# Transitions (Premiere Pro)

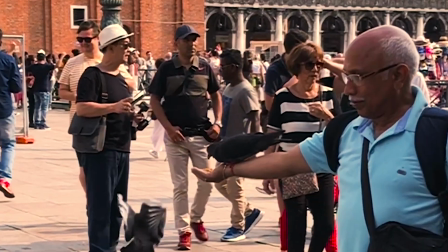0s
Hey guys, my name is Om and this week I released my video of my trip to Venice.
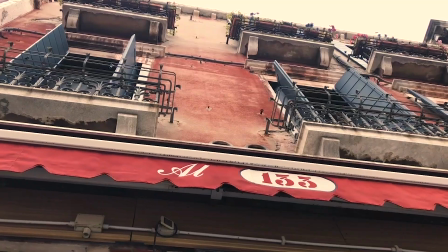4s
I'm going to break down the transitions I used in that. Let's get started.
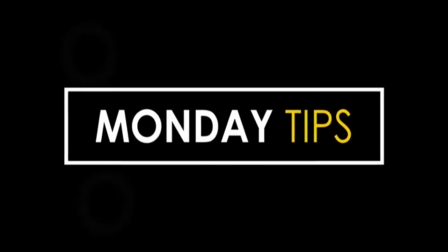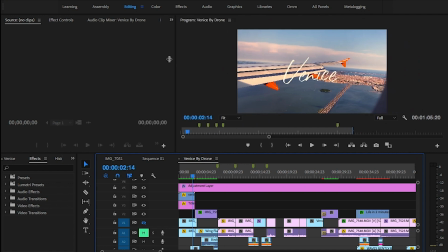15s
I'm going to break down the following five transitions I used.
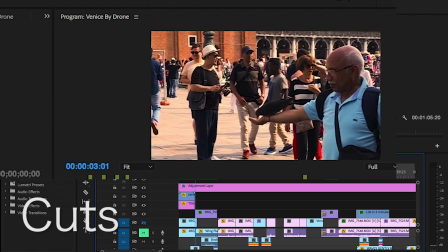20s
Simple cuts, zoom in,
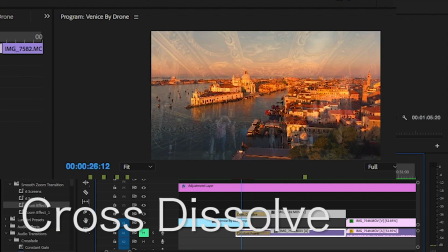28s
cross dissolves,
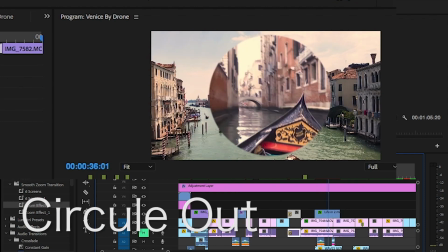32s
circle out and lumetri.
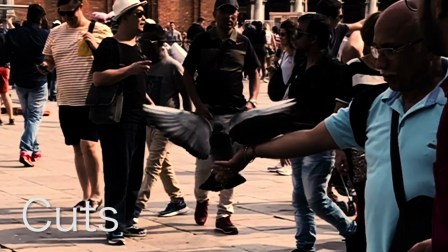41s
Don't shy away from simple cuts. They're simple but effective and sometimes it depends on how you record the scene.
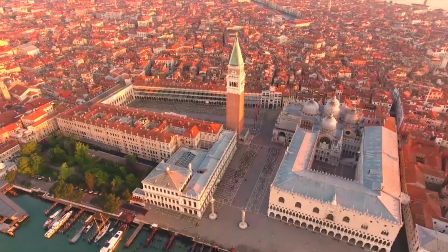48s
For example here where I move from behind the wall to reveal the scene or where I pan from up to down or left to right.
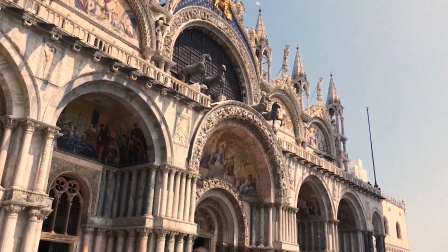56s
The reason why it works is because of the sound sync is to the beat and the use of
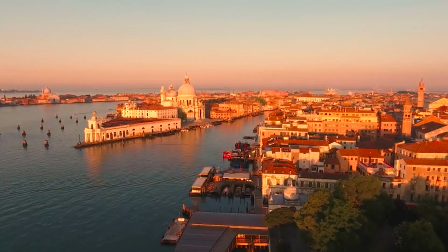61s
a sound effect to demonstrate that I see
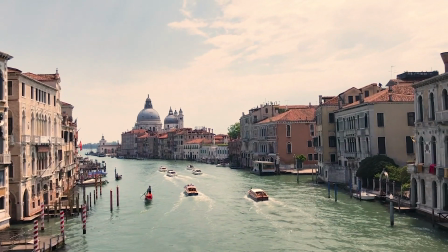66s
that cut is coming in makes the narrative flow smoothly next
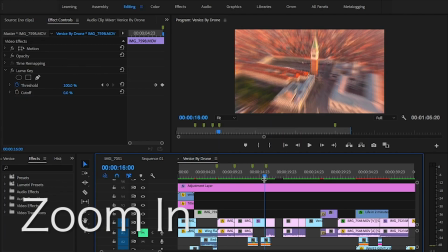71s
this zoom in scene this is done through a transform tab this plugin is available in the description below this plugin
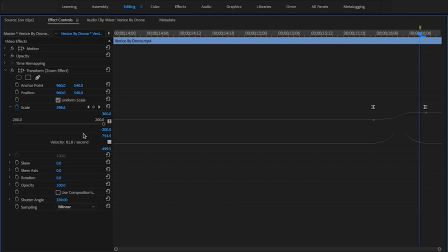83s
as you can see here increases the scale of the scene but in a quick manner as you can see with these lines it flows up from this drone shot going into
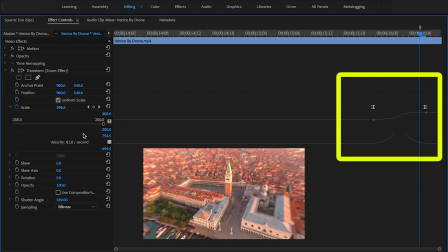93s
the next scene i use this transform plugin it's a zoom effect which essentially uses it's the scale to zoom in but introduces a curve into this change giving it a smooth but cool effect to it
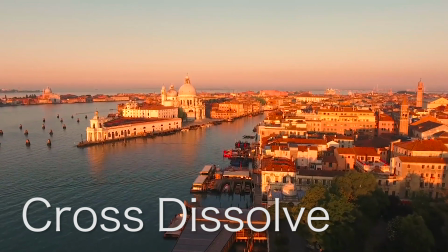109s
cross dissolves one of the most used transition effects however because of this they're
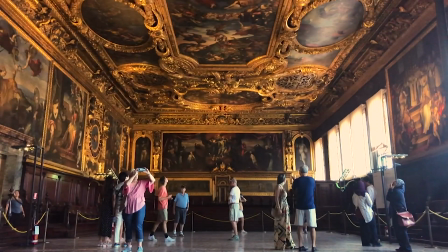114s
normally put aside but when used effectively it can be quite a useful tool
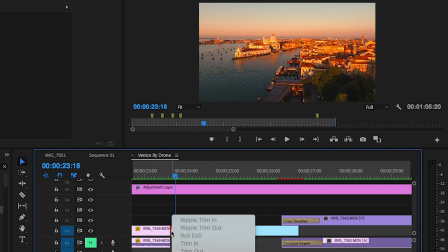120s
normally the shot would go from one shot to the next and the cross dissolve would
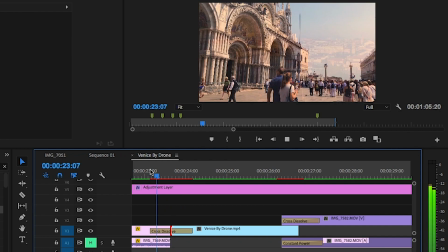126s
be in between here like this going from one shot into the
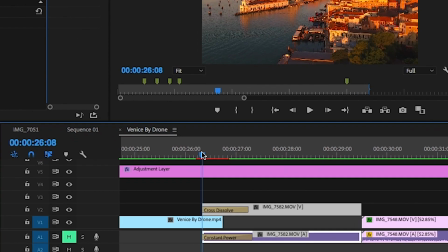130s
next however if you stack your clips one on top
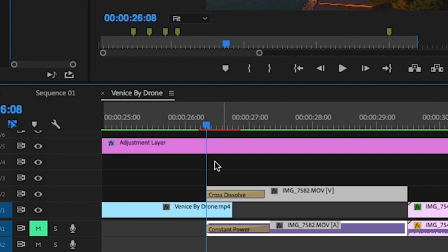135s
of the other put the crosses of on the beginning of the next shot you have more control of when the next shot will come in making it more effective again this works better to the beat of the music next
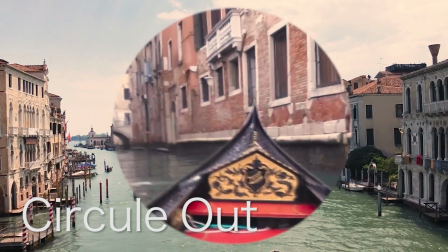151s
this cut circle now there's a few ways you can do this in the effects panel under video
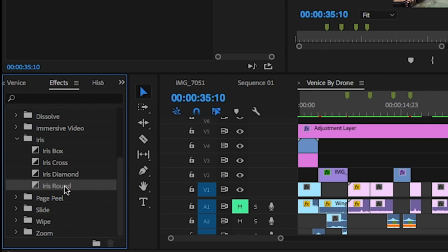158s
transitions iris round there is this effect that you can put in however
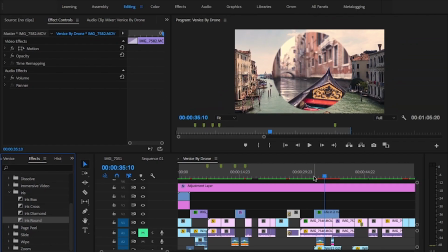165s
you don't have much control over this effect it will come in as fast or as slow as you want but it will eventually fill the screen. As I didn't want to do this I clicked on the effects control panel and clicked on opacity and drew a mask.
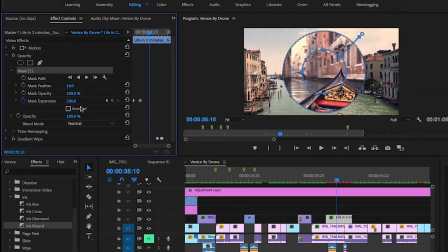182s
Once I was happy with the shape I increased the mask expansion and
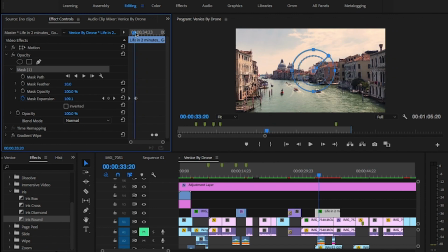188s
keyframed it in and out rather than it completely covering the whole shot.
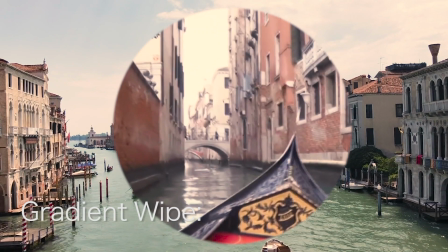193s
From there we can move on to the next transition which is lumetri. The The Lumetri was done for both this shot and the one underneath.
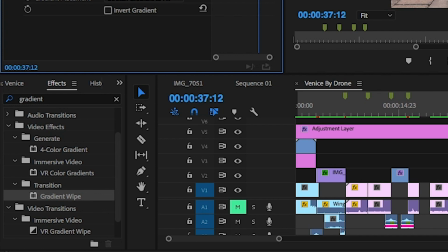201s
In the effects panel, I searched for gradient wipe under the transitions folder and drag and drop this onto the video.
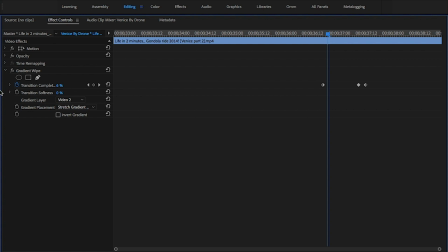210s
From there, in the effects control panel, I key framed in the transition completion from 0 to 52% to a few frames next to it,
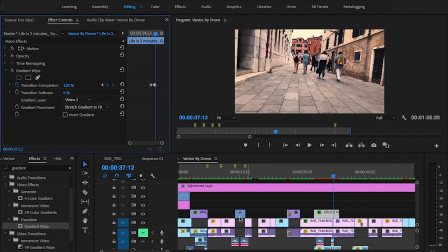224s
100. this then gave me more control of when how long i want the transition to last so